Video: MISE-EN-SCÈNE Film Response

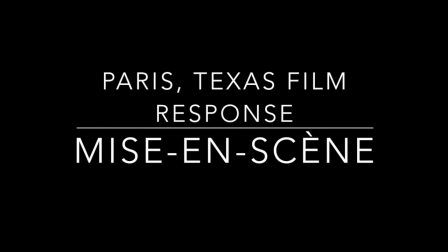(0:00)
For this film response, we will be talking about the movie Paris, Texas and how it correlates to MISE-EN-SCE.
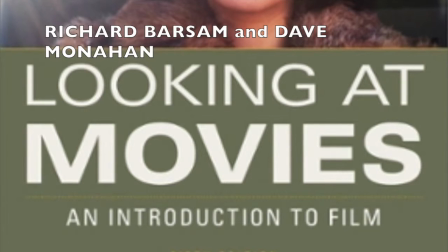(0:04)
It is by Wim Wenders. The textbook I will be using to refer to for definitions is Looking at Movies by Richard Barsom and Dave Monahan.
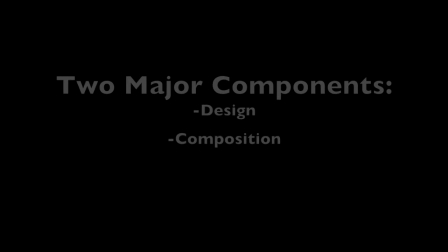(0:15)
MISE-EN-SCENE is staging or putting on an action or a scene. Two major components that go with this are design and composition.
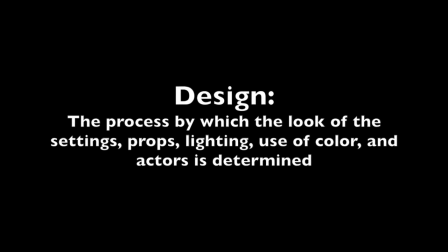(0:22)
Design is the process by which the look of the settings, props, lighting, use of color, and actors is determined.
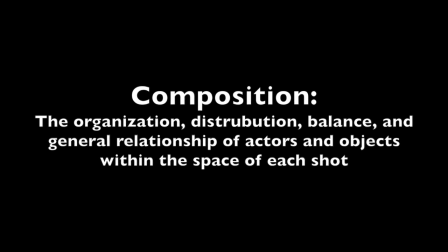(0:29)
While composition is the organization, distribution, balance, and general relationship of actors and objects within the space of each shot.
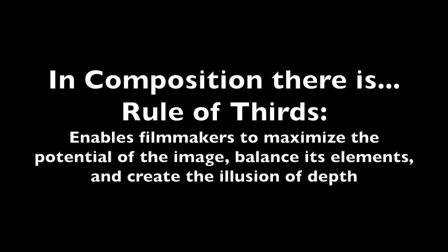(0:37)
In composition, there is the rule of thirds. That enables filmmakers to maximize the potential of the image, balance its elements, and create the illusion of depth.
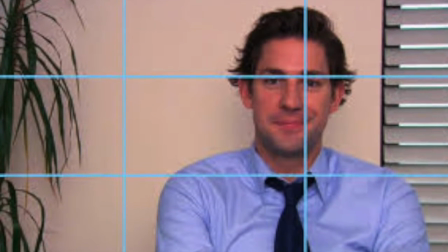(0:45)
Here is an example of Jim from The Office using rule of thirds.
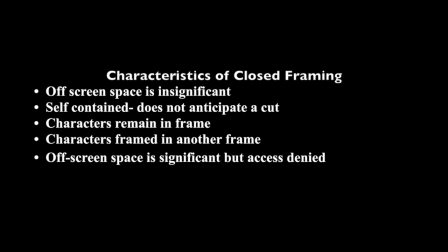(0:50)
Characteristics of close framing are: off-screen space is insignificant, self-contained, does not anticipate a cut, characters remain in frame, characters framed in another frame, and off-screen space is significant but access denied.
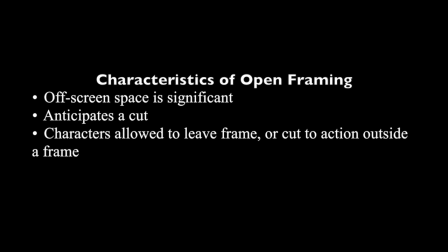(1:02)
Characteristics of open framing are: off-screen space is significant, it does anticipate a cut, and characters are allowed to leave frame or cut to action outside of a frame.
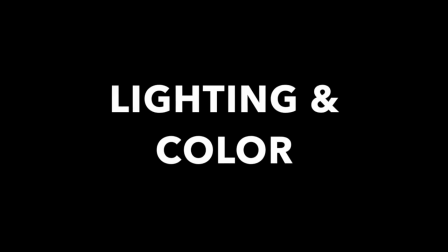(1:11)
Now, enough of definitions. Here are some examples of lighting and color in the movie Paris, Texas.
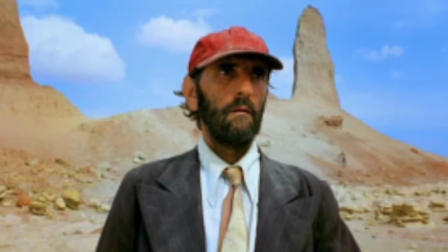(1:16)
Sorry the quality is bad, but in this scene there's bright blue colors and it looks like a feeling of hope and happiness.
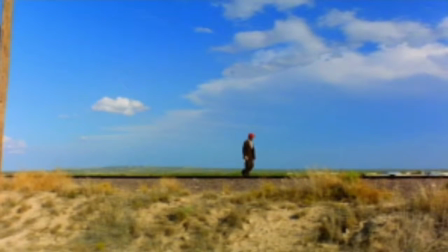(1:23)
That's what it seemed like they were trying to express. Here is the color scheme of that specific scene.
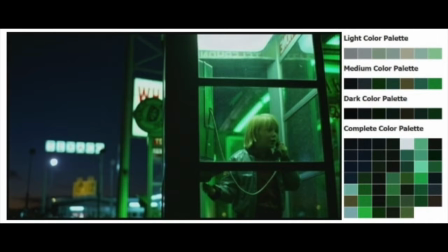(1:31)
Here are some other color schemes. Green was very prominent in this movie. I interpret it as everything is going to be okay, green means go, it's close to the end.
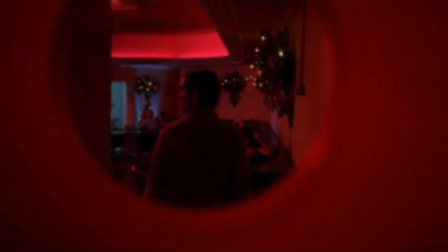(1:40)
Now this scene, I think they specifically chose red to convey the message of sexiness and vulnerability.
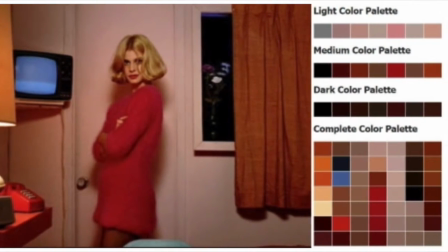(1:47)
Here are some other color schemes. A technique used a lot in this film is over the shoulder.
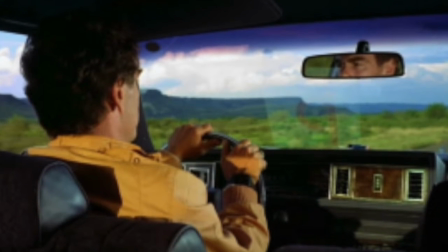(1:53)
It is a way of putting two characters in the frame together. It makes us anticipate the rearrangement of the space through a reverse cut to a character we can't fully see.
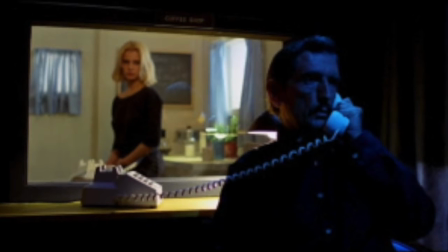(2:03)
Here are some more examples.
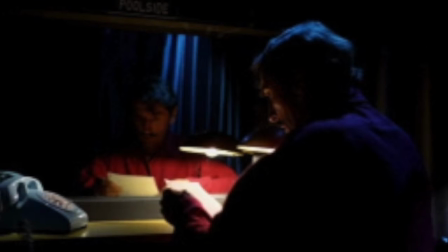Now we have an interview with the director. I specifically chose this clip because the way he was talking about framing and art is how he portrayed it in the movie itself. I don't necessarily think I had an idea what beauty was,
but paintings were, everything was in great proportions. I think I was very much attracted to frames, and I liked the idea that everything was framed in painting.
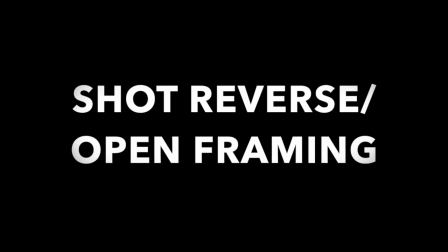(2:40)
On that note, we will now be talking about shot reverse and open framing.
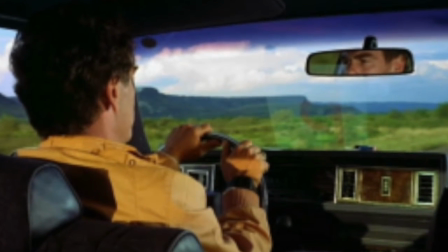(2:45)
In this specific scene, it shows that it allowed negative space in the shot to be filled by the brother who is not seen, but you can clearly see that in the mirror they are looking at each other, so it is significant that the brother is there. The next topic is compositional stress. That occurs when we feel like a character is on the wrong side of the frame.
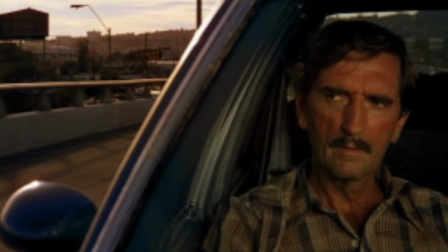(3:05)
Here's an example. This picture can mean a lot of things. It is probably one of the most popular pictures to explain this topic.
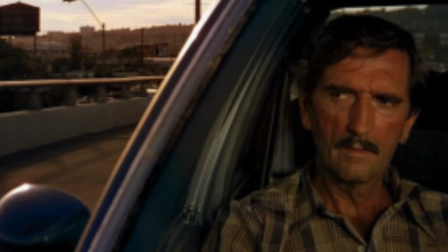(3:10)
With the way it is framed, it kind of shows that there is an awkward tension between the brother and himself.
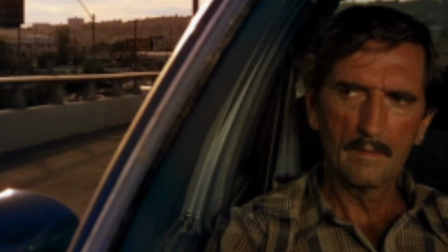(3:16)
It also suggests that Travis is significant in this scene, but it does show the outside scenery and Travis looking in the horizon.
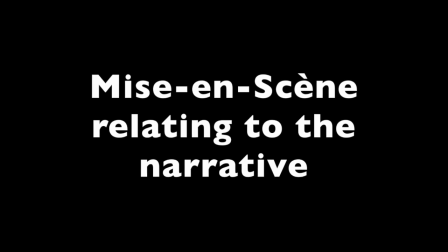(3:24)
In Paris, Texas, I feel like color, light, costume, and setting all relate to the significance of the narrative.
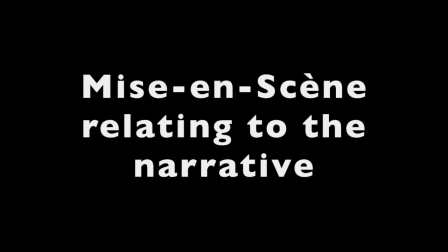(3:31)
Everything that they do is so carefully designed to make sure that they portray the message of this movie.